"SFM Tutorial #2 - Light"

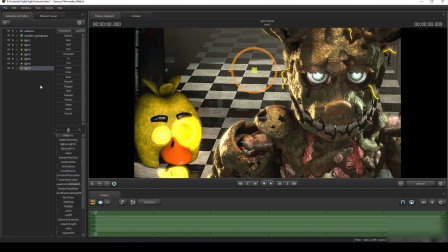493s
There is a little bit of black in here though, so let's try and quickly fill this up. Some very, very low green.
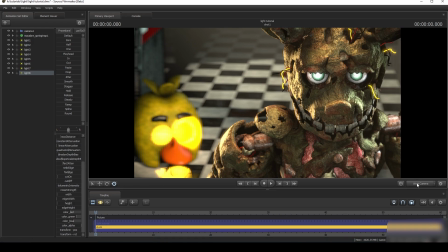512s
There we go. That's it basically. Those are the general rules you should follow when making lighting for your scene.
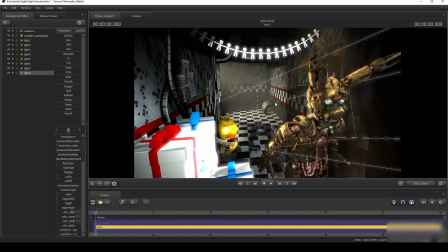521s
Remember, always try to base it from somewhere that there is a light source, so it's never loosely based.
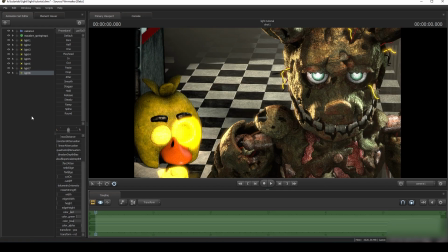526s
Like, for example,
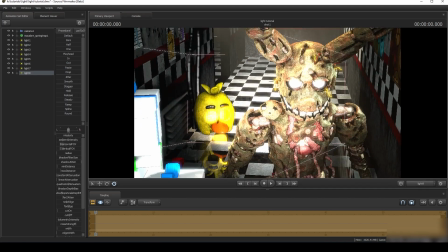530s
I'm just gonna remove this for a second. If we made some, I don't know, let's make this side red.
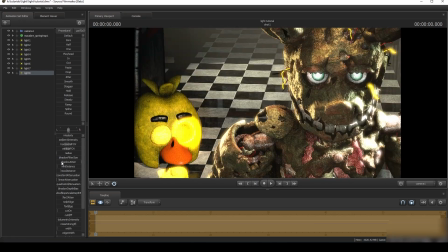538s
Let's make it a red ring light.
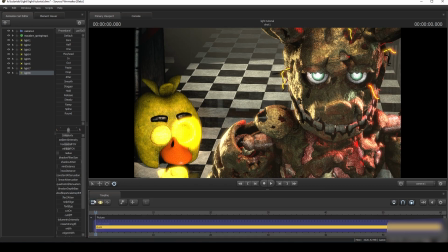546s
A bit too much radius. And let's change.
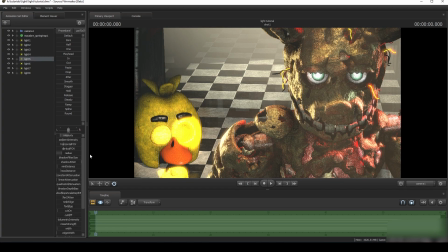555s
No. Let's change this rim light to red as well.
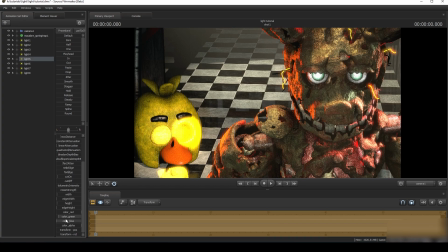Well, this looks cool. It doesn't really make sense, because there's nothing in the entire scene that can give off a red light.
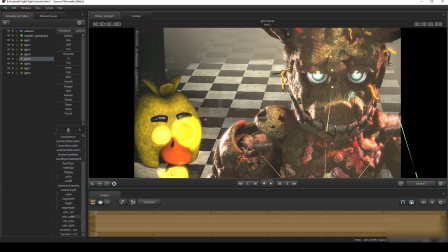572s
So usually try to avoid this. Stick with where light sources are.
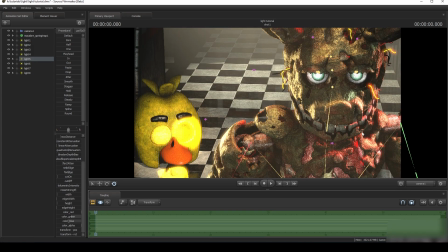579s
If you wanted to have this red look, then maybe add, I don't know,
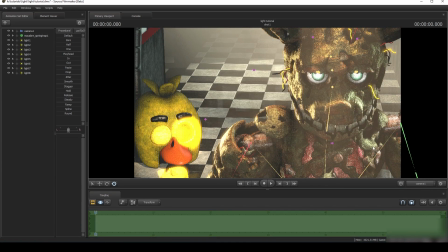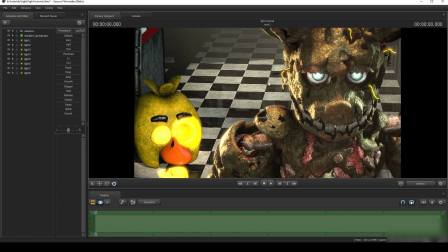593s
an alarm somewhere visible and make light come from it. And this will show that there's an alarm, there's a red light, hence why there's red on his side. So yeah, that would basically be it. See ya for the next tutorial.